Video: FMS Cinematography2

Other areas to break continuity could be wardrobe or color or simply background action or distractions. One of the best ways to ensure that continuity is consistent is to repeat the action exactly the same way from one take to the next. One of the techniques that we use is something called overlapping action. By overlapping or repeating the action and editing those two shots together, it creates a seamless flow of action for the audience. Our next C of cinematography is camera angles.
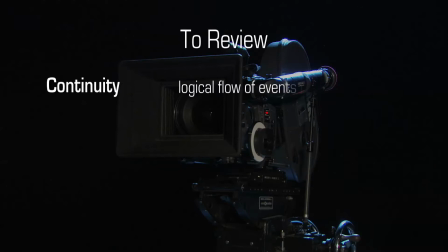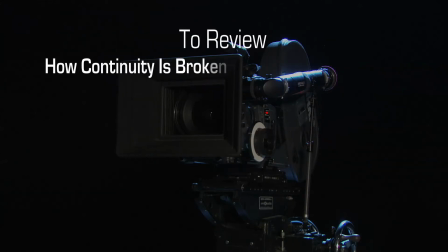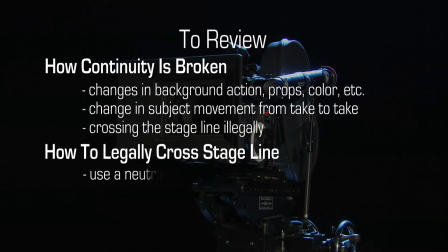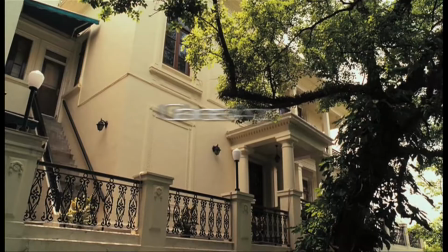One of the most dynamic and visual challenges that a director of photography may have, or a cameraman or a director, is where to place the lens. Camera angles is something that really controls the dynamic visual stimuli for the audience. By putting the camera in specific places, it can create a sense of involvement,
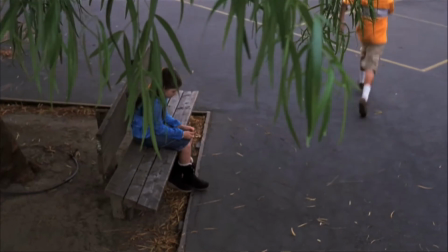emotion, and has quite an impact to the audience.
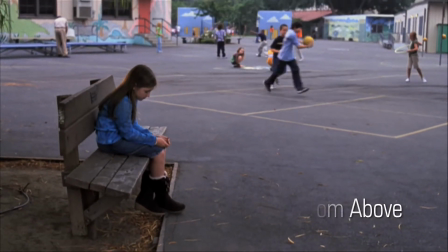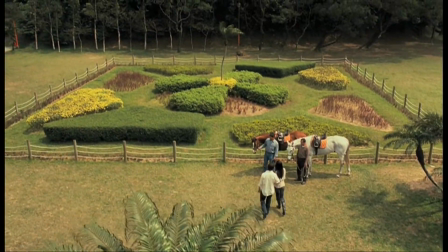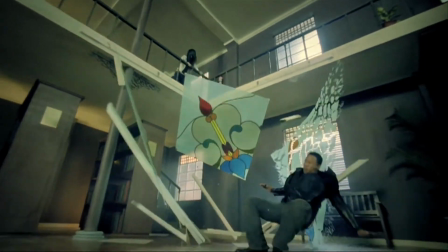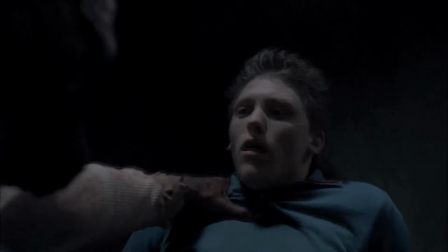We'll learn a little bit more about camera placement and camera angles later, so let's move on to the next cinematography C. That would be close-ups.
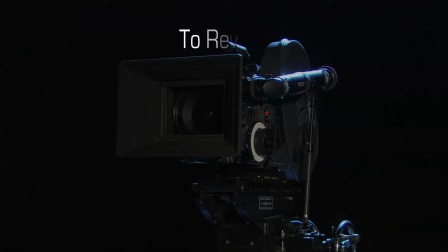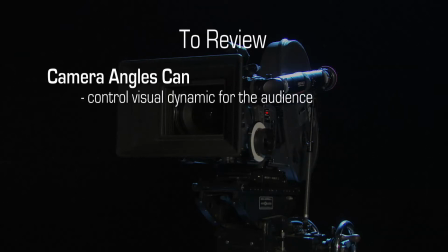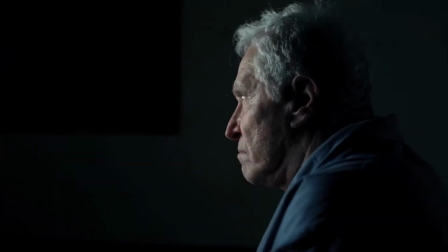One of the most dynamic tools that the director has is the close-up. It allows the audience to get a sense of involvement with the character or to instill a sense of emotion.
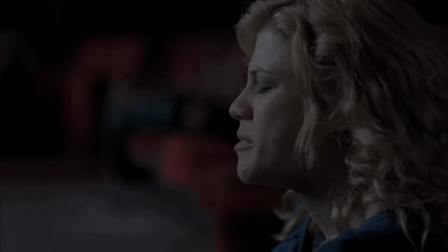He leadeth me beside the still waters.
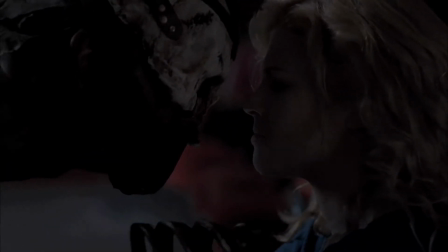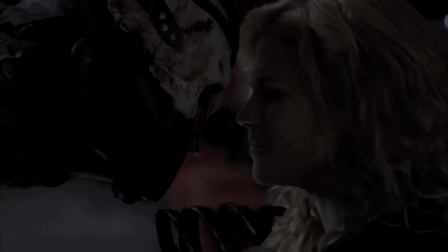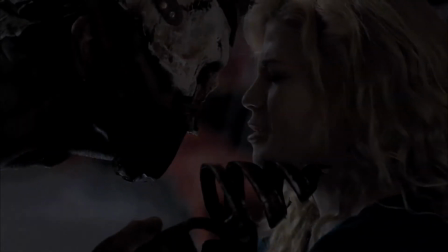He restoreth my soul.